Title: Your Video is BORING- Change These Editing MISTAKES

It just means you're going from a wide shot to a mid shot, or from a mid shot to a close up, or from a wide shot to a close up and back again. It's the same camera angle, but we're just zoomed in on something when it's really important and we want to direct the viewer's attention to what we are saying right then.
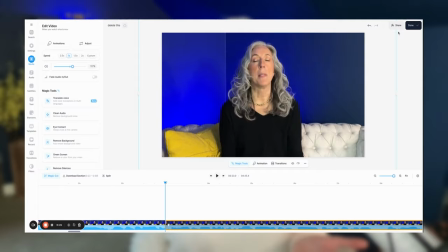4:22 Did you see what I did there? Whenever I said something where I wanted you to pay attention, we zoomed in and then we zoomed back out again.
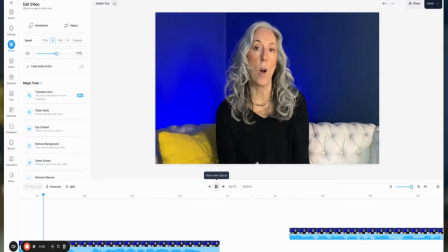4:27 I love zoom cuts because they really don't require any skill.
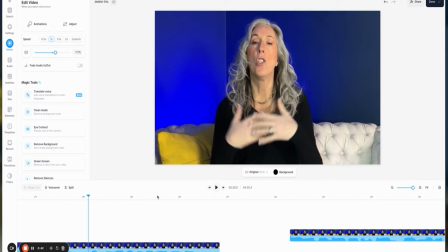4:29 We just split the clip on each end and then we can zoom in a tiny little bit, or we can exaggerate exaggerate it and zoom in a lot if we're trying to be funny or we really want to get the viewer's attention.
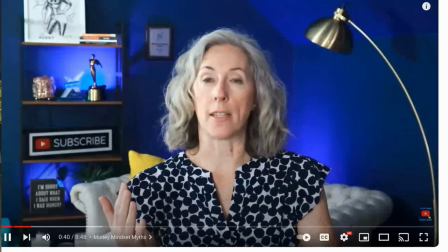4:37 Now we've removed all of the extra pauses, we've done a few zoom cuts to add interest, and you're not speaking too slowly.
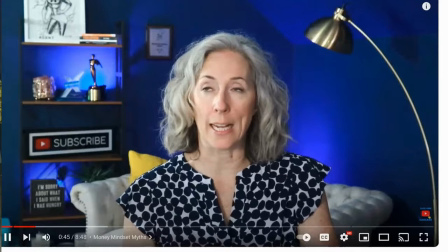4:43 Now we just have to add a little bit more visual interest. Back in the day, I used to do very little editing. I have been on YouTube now for 7 years, and I knew nothing about editing. I was completely self-taught, so I did as little as possible. It was not uncommon for me to go 10 or 20 seconds at a stretch and have nothing change on screen, and it didn't matter.
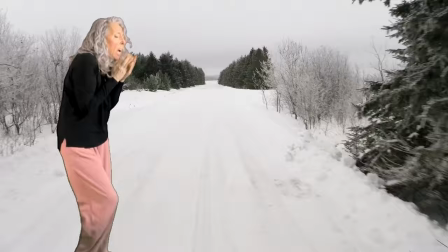4:59 Back then, it still worked, and I was still able to get clients for my videos. Ah, those were the days. I feel like an old lady now. Back in my day, we used to walk to school uphill both ways in the snow with no shoes on, carrying 10 pounds of books in my backpack. We are fighting for everyone's attention these days. And in order to get it and keep it, we have to not only provide them with value, but we also have to give them something to look at on screen.
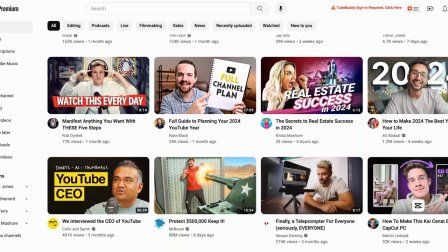5:21 Over the last few weeks, I really wanted to understand what was working right now in 2024 when it comes to editing to keep people's attention.
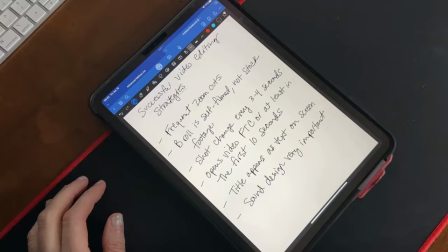5:28 I went to my YouTube homepage and I looked at all the videos that were being recommended to me, and I was looking for ones that were published with in the last week that had hundreds of thousands of views.
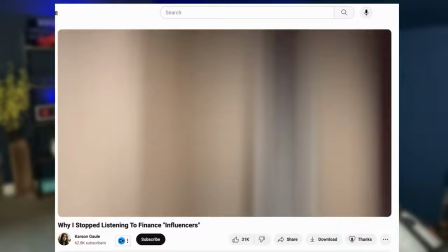5:36 And then I started taking notes like crazy. How often were they changing what was on screen? What were their titles like? Were they using music? Were they using sound effects? I took a ton of notes. And what I found was that the people that had the most number of views on their videos and were getting the most love and reach from the algorithm were people that were making a change every 3 or 4 seconds on screen.
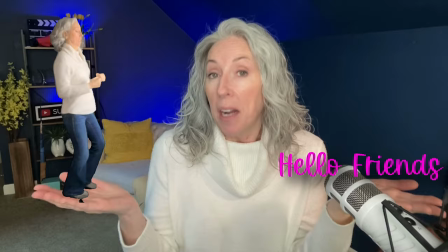5:57 Every 3 to 4 seconds? Oh my gosh, are you kidding me? I know it sounds like a lot, but it can be as simple as having text pop up on the screen, like this.
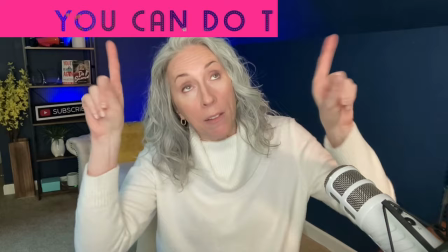6:04 It can have a graphic or some B-roll pop up, like this. I have no idea what I'm gonna put there while I'm filming this, but I'll figure it out during the editing process. We can have a lower third pop up right here at the bottom, or it could be up here. Nobody says it has to be at the bottom just because it's called a lower third. And between all of those things and the zoom cuts and a little bit of B-roll now and then, now we're talking. We just need to make sure that we don't have extended periods where nothing is happening on screen at all, except your smiling mug talking to the camera. I know you're beautiful, but come on. Give us something more to look at. I know it sounds like a lot, but using simple techniques like what we're talking about now will enable you to make those changes every 3 or 4 seconds. Play your video from the beginning, and when you get to a part where more than 5 seconds goes by and nothing has changed on screen, that's where we're gonna add something.
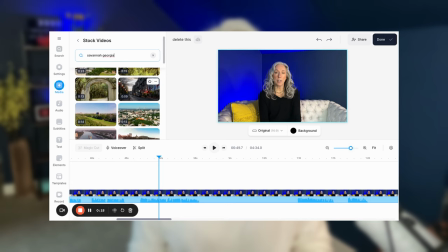6:45 You can also use B-roll, and Veed luckily has a large library of stock footage to choose from.
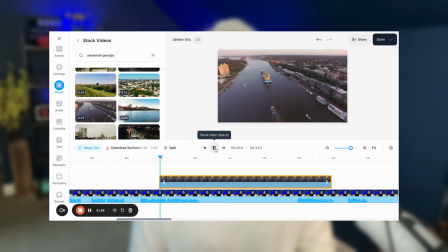6:50 So if I'm making a video about Savannah, Georgia, I just go to their stock footage library and I type in Savannah, Georgia.
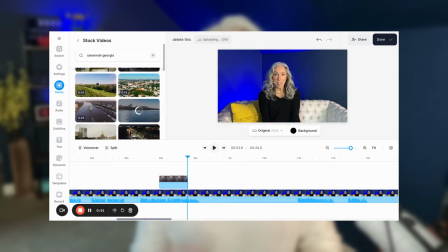6:55 They've got a bunch for me to choose from. I just pick one, I drop it down onto my timeline, and boom, now I've got B-roll. If you change up what they're looking at every couple of seconds, it's called a pattern interrupt, and this keeps their attention longer.
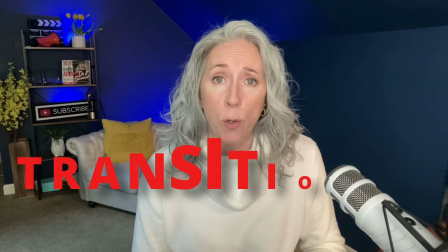7:05 They're watching the video and then, oops, something else happened, and oh my gosh, look, something else happened just now. It definitely holds their attention. But one of the biggest mistakes that I see beginning video editors make is going overboard with the transitions. Just because your software can do this doesn't mean you should. An unnecessary transition has the opposite effect of a pattern interrupt. It is so jarring that it really is off-putting, and it just makes the person want to leave the video altogether. You'll notice that this video has very few transitions. We've done jump cuts, straight cuts, zoom cuts, but not a lot of the spinning in between frames, and that was done on purpose. We don't want to make anybody seasick. I do not want them to feel like they're watching the Blair Witch Project. So keep your transitions to a minimum and use them strategically. But all of these editing techniques will not make up for a lackluster filming area. So if you're ready to overhaul where you film your videos and how, watch this video next. I'm going to show you exactly how to set up an amazing DIY YouTube filming studio and
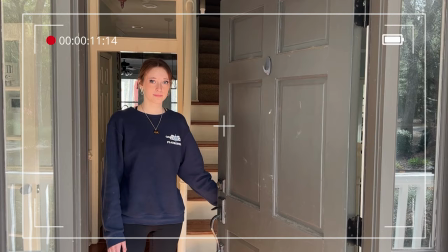7:57 tell you the 3 things that you absolutely must have in order for your videos to be successful.
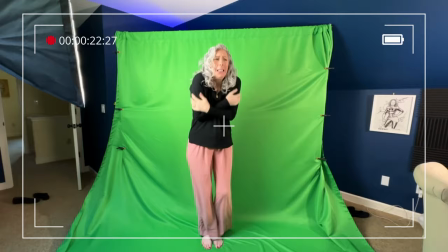8:04 Action! I'm the problem, it's me. No.